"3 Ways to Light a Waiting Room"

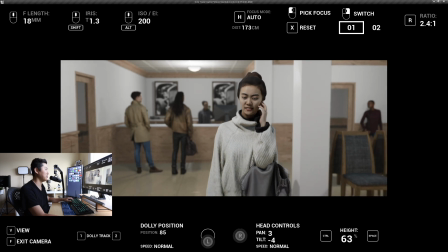We're moving into a medium shot, pulling back to a wide shot.
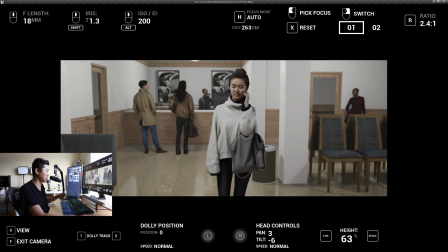This is our first lighting setup. Pretty good. I'm going to take some screenshots. This is the wide.
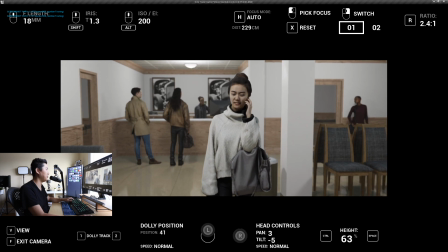I kind of like, that's the wide now. And we'll scoot into here.
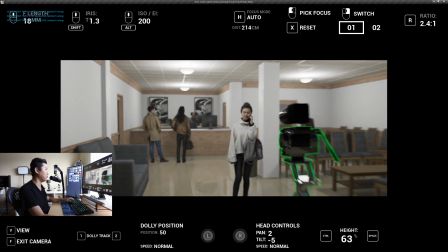Take that screenshot. Pretty good. And we'll hop out of the camera. So that is our first lighting setup.
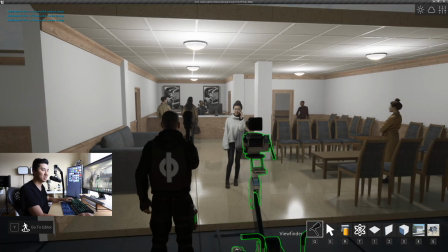Overhead lighting, pretty straightforward. But just wanted to go through the mentality of it. This is a really safe way to start approaching lighting almost any scene, really.
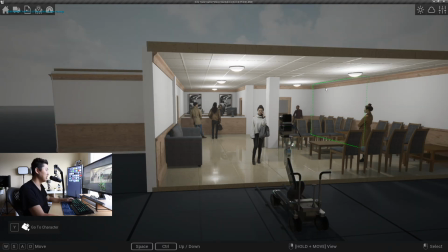Next, we're going to make it a little bit more sci-fi, okay? So I'm going to go and delete these lights out of the room now.
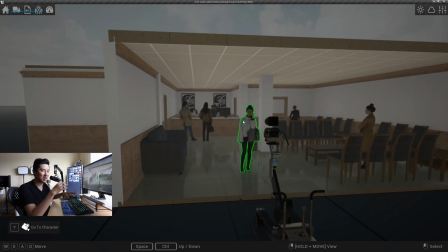And we're just left with this kind of like fake ambient light that we had from before.
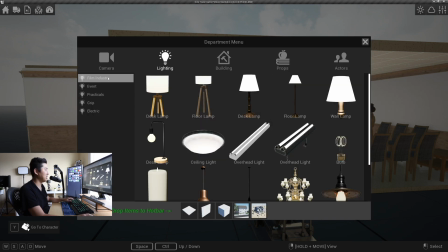And what I'm going to use now instead is going to be the industry favorite, the tube light.
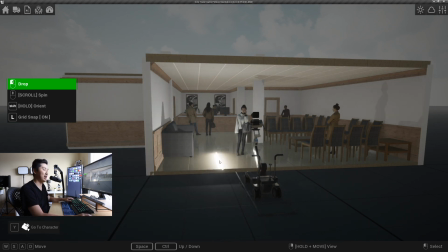So this could be any number of manufacturers of tube light.
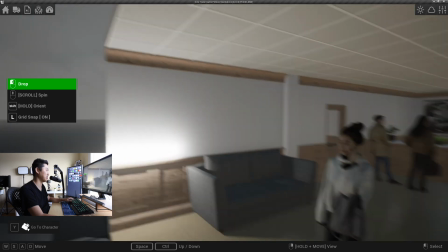It really doesn't matter. The hardest part is just doing this. Boom, sticking it on the wall.
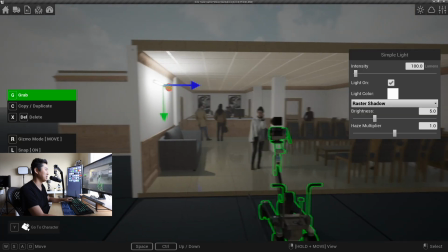That's the hard part. That's all art department too. So we're going to go for a little bit more of like a cool look here.
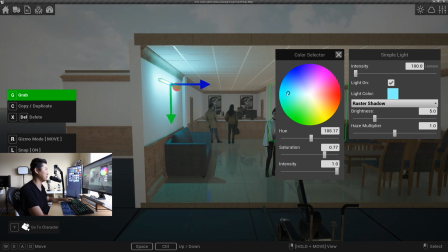Like cool meaning like it looks cool, not like temperature cool. Though we are going to make it blue.
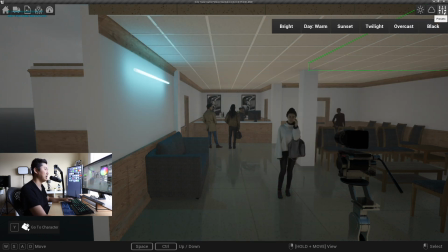And I'm going to bring this down to about 20. And I'm going to make our ambient light something like this.
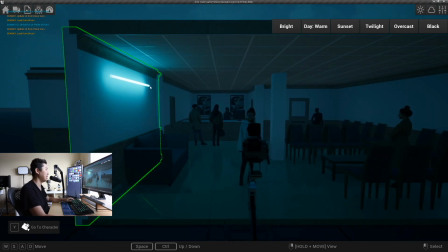So it's already taken on kind of like a much different vibe here. There are actually hospitals that have lighting like this.
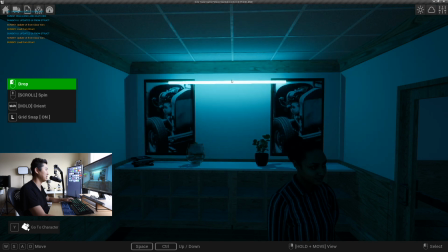Ooh, stick it on the wall here. Put one here. Another one there.
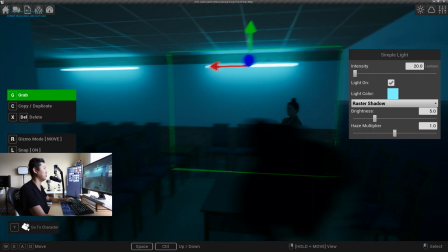Another one here. And another one there. Right?
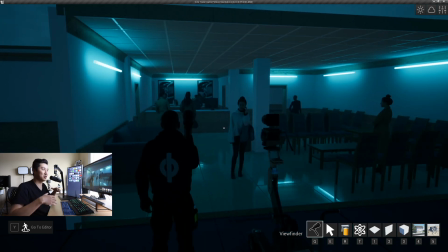So this is kind of like, it almost looks like reserve lighting, like the power went off and these like turned on,
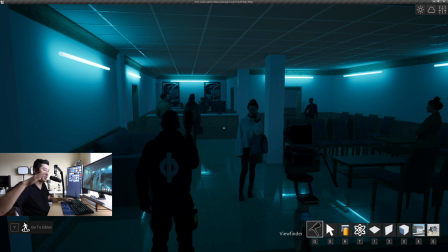or something where like you're really taking the light and you're basically just bouncing it off the ceiling,
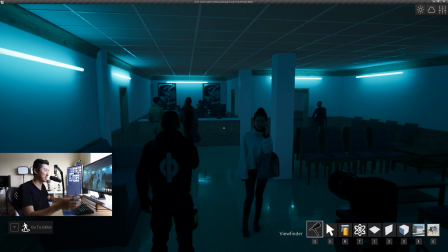kind of like recessed, like reversed recessed lighting. I forget what that's called, but you do see this out there.
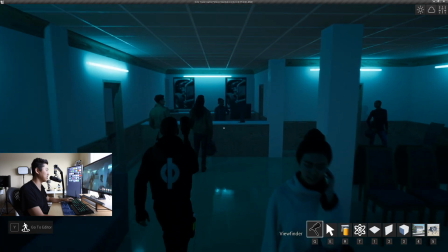It's less common. This also feels more like a disaster movie or something like that to me.
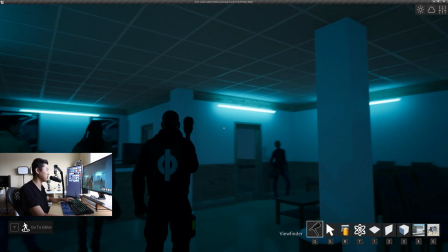Something that you'll get frequently with this type of lighting is because it's very dark overall, but we have these big bright sources, are reflections of those lights in the floor.
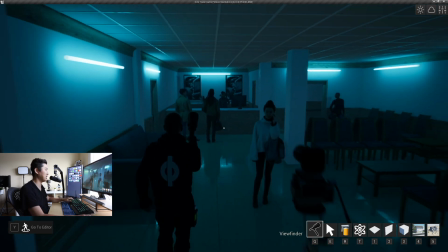That's something that's always nice to pick up and kind of design for. But this is the second look, right?
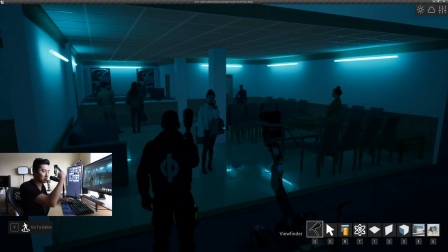Just putting tubes along the ceiling or along the wall, the upper kind of like ceiling wall perimeter.
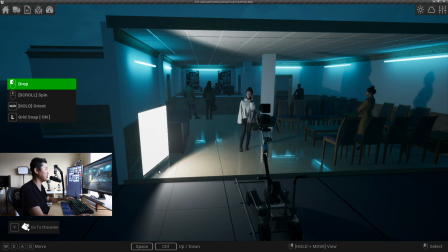And to light the talent, in this case, I'm going to just take a 4x frame here, and you can put whatever you want through it, or it could be like an LED 4x, something like this.
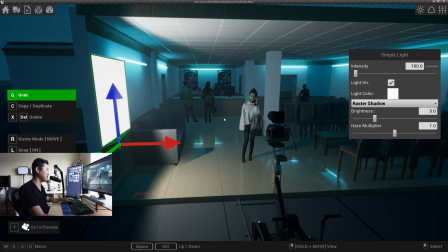I'm going to put it up here, and we're going to come very much from the side like it was basically this tube.
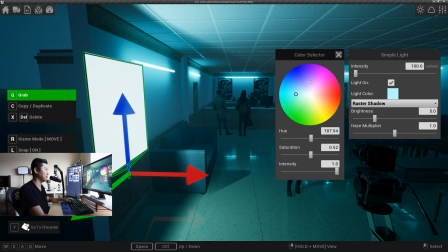Like this tube was lighting her. That's the kind of the motivation. I'm going to make it a little bit blue like this.
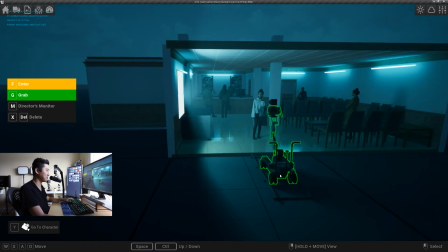I will ray trace this one, turn it up just a little bit. So this is the second lighting setup.
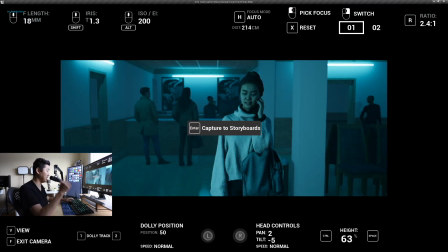Let's look through the camera here. Let it loosen up. Let's push into the close-up.
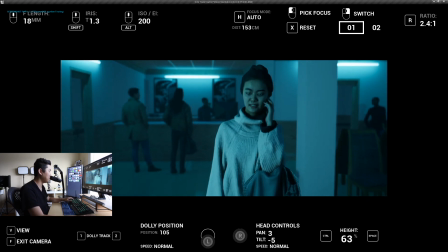Pretty cool. Take a screenshot. I'm going to dolly back now.
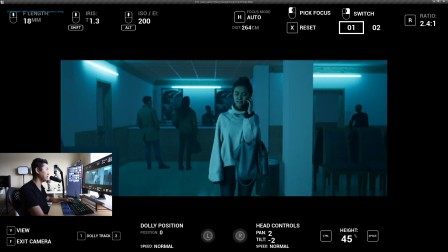And there's a little bit of a reflection down there. And overall, a much different look, right?
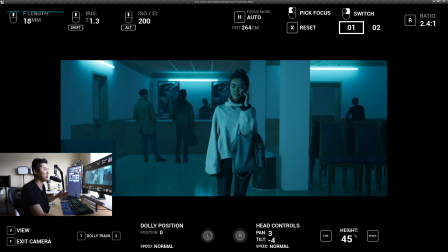What movie is this? I don't know. But I think it's viable, right? You could always make it a little brighter. There's a lot to do with it. But it's a different look, same scene, just a different approach to the lighting. Another screenshot.
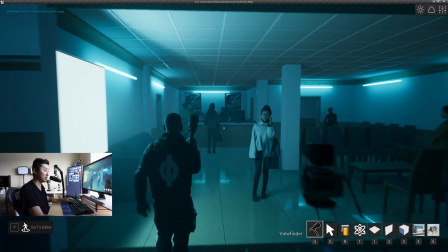So that is the second look. Kind of cool. I like it. A little bit moody, right?
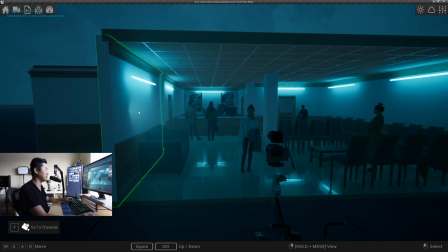It's like a little Godzilla or something, like something just got attacked. We're going to move on to our next lighting setup here, which is very much like this setup,
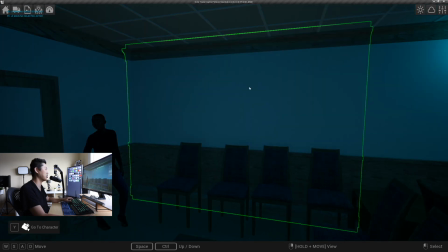but just a little bit softer, a little bit more approachable, maybe a little bit more realistic too.
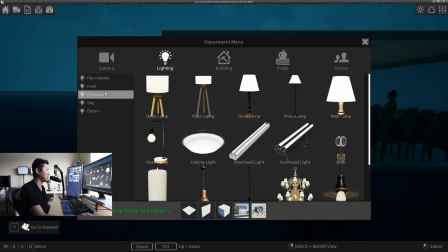So the lights we're going to use in this case are this floor lamp,
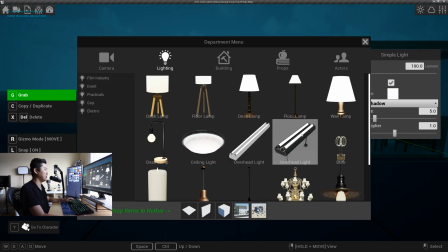this desk lamp, and this, where did it go?
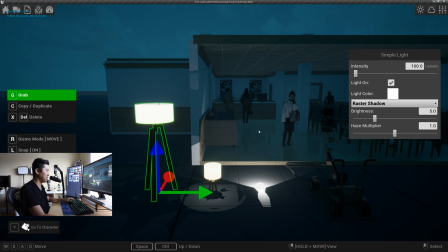This wall lamp here. So we'll start with this one. And I'll just bring it into the middle of the room, and we'll just kind of like look at what's going to happen.
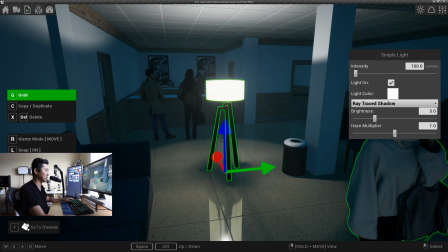So I'm going to switch this to Raytrace Lighting. Really need to Raytrace it. Turn off the haze, maybe just a little bit.
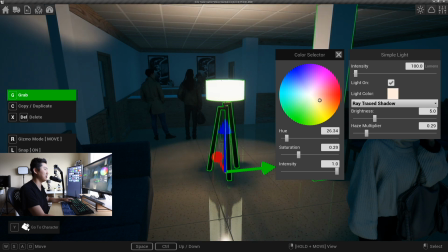And we're going to make it a little bit warmer, right? So all of a sudden, this is already starting to be more approachable.
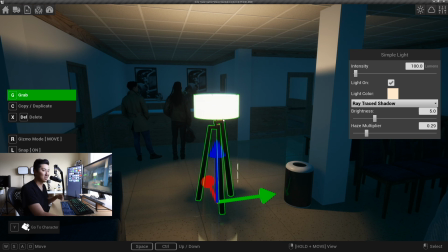And lights like this get a lot done for the scene.
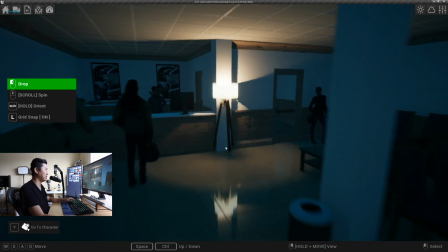They're going to shoot light into the ceiling, the ground, and the walls. And the wall pattern that a light like this creates is really what I'm going after, right?
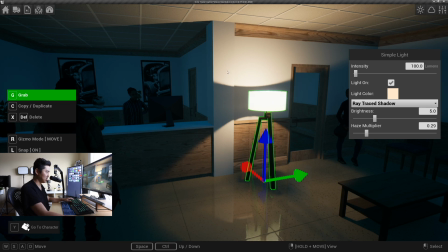It's this kind of... this shape there. That's what we want. It's soft.
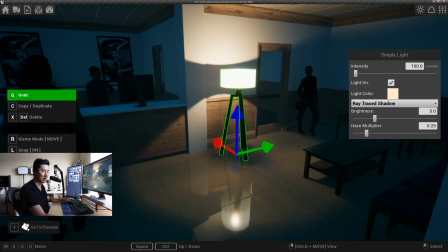It looks nice. Overall, practicals like this always look good in scene.
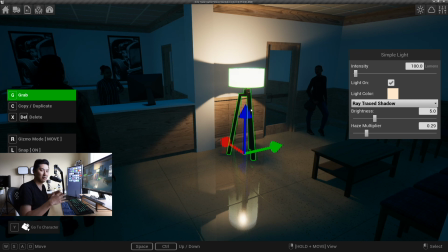And if they're designed nicely, right, they look very comforting and like inviting. So that's the overall vibe for this.
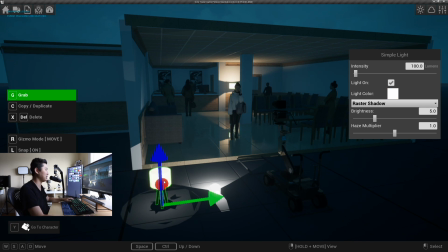While still keeping it kind of dark and moody. So I'm going to do the same thing to this one. I'm going to make it a little bit orange like that. And I'll switch it to Raytrace Lighting.
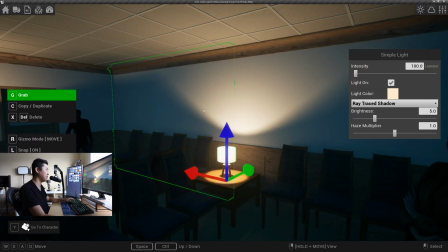And we're going to scoot this one right here. And again, we get this big sconce light for free, where that's the design, really.
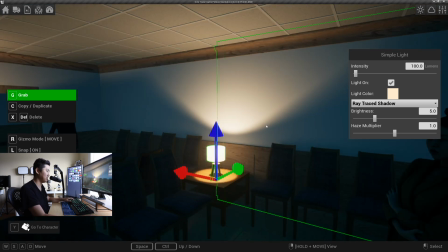That's what we're going for. We're designing with the patterns that lights like this make. Pretty simple.
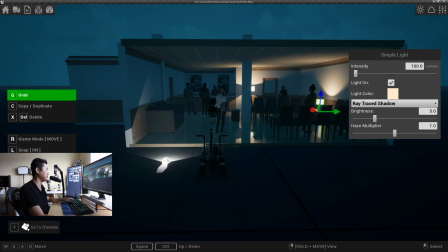In the real world, we might get a little return light from the ceiling, but not all that much. The last light we're going to use, again, is this one.
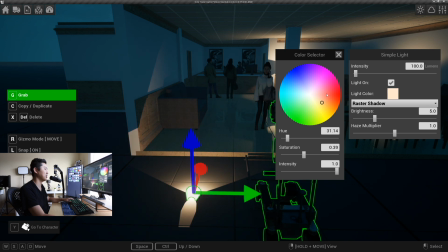We're going to make this, again, a little bit warm. Something like this. Ray traced to get accurate shadows.
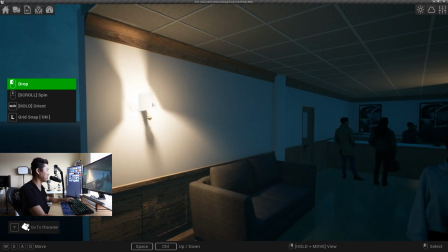And I'm going to stick this on the wall. We're going to put a couple up here. One there.
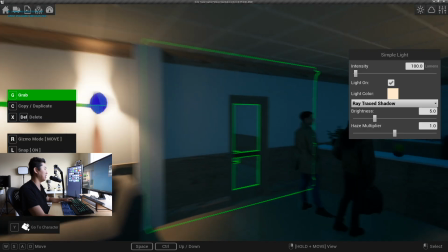One here, one there, and maybe one here too.
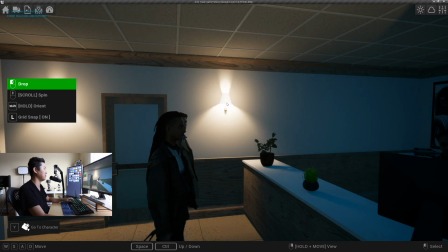Is it too much to put one there? I don't think so. That's okay.
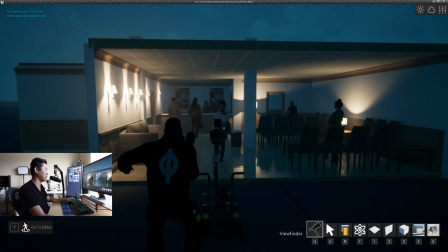Right, so this is a lot of lights with ray traced shadows, so it's a little bit slow, but this is the next version here.
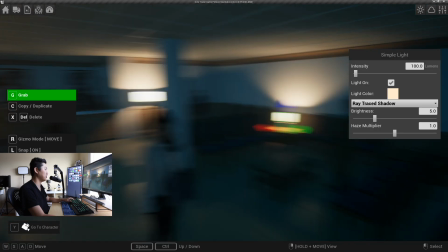I'm going to actually add another light. I'm going to take this one. I'm going to float it right there as well.
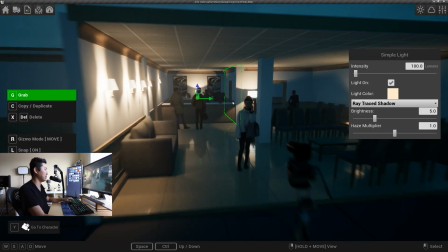We're just lighting with the sconce patterns again, right? So let's take a quick tour.
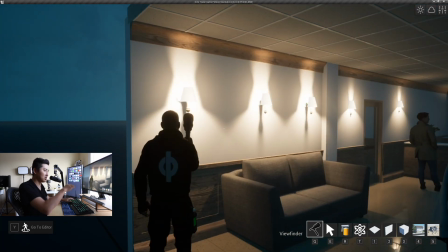So we get the light patterns from these,
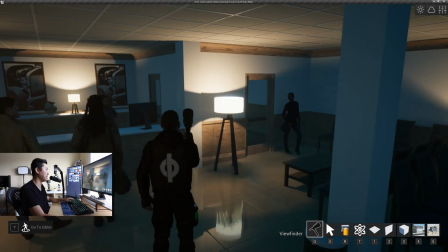Again, the nice light pattern from the table lamp, the floor lamp, and they all kind of match and they're all warm.
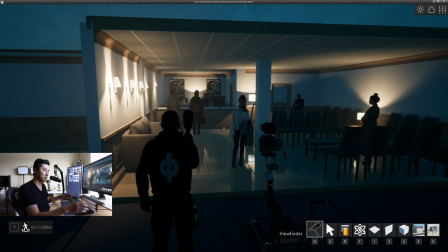And that's that look.
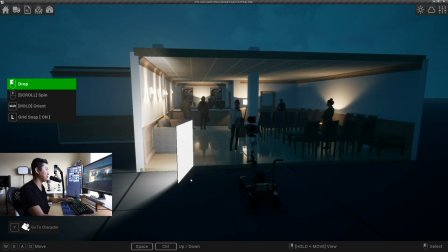In this case, this isn't about key lighting, but just to kind of wrap up this scene, I would probably not light from the side as much in this case.
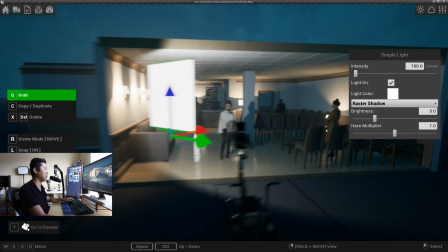It depends on the scene, obviously, but just based on what I'm seeing right now and what I want to kind of make nice, I would ever so slightly warm this up.
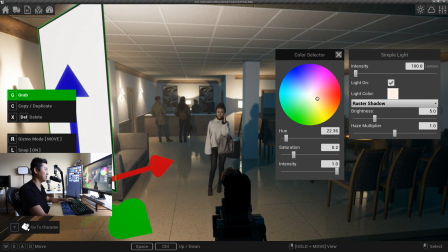Not by much. You got to be careful warming up the key light on talent. Warm's typically okay, but you're messing with their skin tone, so you want to be careful. Gonna ray trace it.
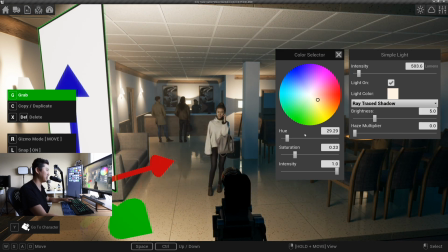It's gonna get maybe a little bit slow to render this. I'm gonna drop the haze out, something like this, just a little bit more frontal.
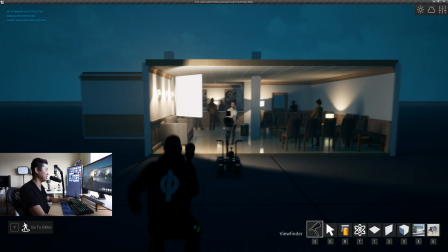We're going a little bit softer, less moody than the setup we did before, which was lit by those tubes and very much lit from the side.
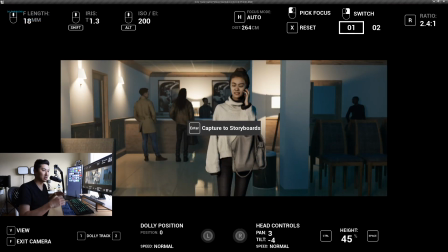This scene is much softer with the sconce lights, but still has a little bit of cinematicness to it with the pools of light that we're essentially creating.
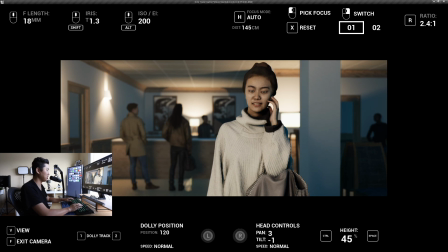This is very much the pools of light setup. So take a screenshot. The practicals look really good out of focus.
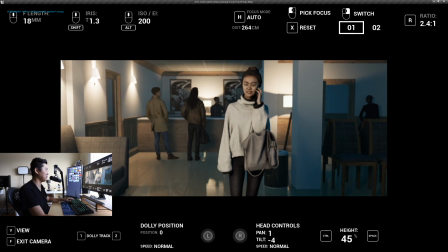We're going to back out to our kind of like medium wide. Another screenshot.
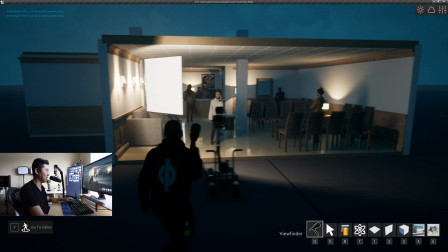And that is our final lighting setup. Let me know what you guys thought about this video. Videos like this are a big reason I am making Cine Tracers, because I want to be able to illustrate lighting, talk about it, and without some sort of virtual way like this, I don't really have a way of doing that. Doing this in person, in real life, would be almost impossible. It would be extremely expensive to build this set and light it. And in Cine Tracer, as I build more and more sets, this is pretty much free to do. So, hope you guys enjoyed this. I'll probably be making more of these in time. I think Cine Tracer is getting to the point where it's good for illustrating this kind of stuff. It's taken a while. Still lots of updates coming to it, but I do want to be making more and more like filmmaking content with it this year, 2020. #2020. Okay, I'll see you guys later. Peace.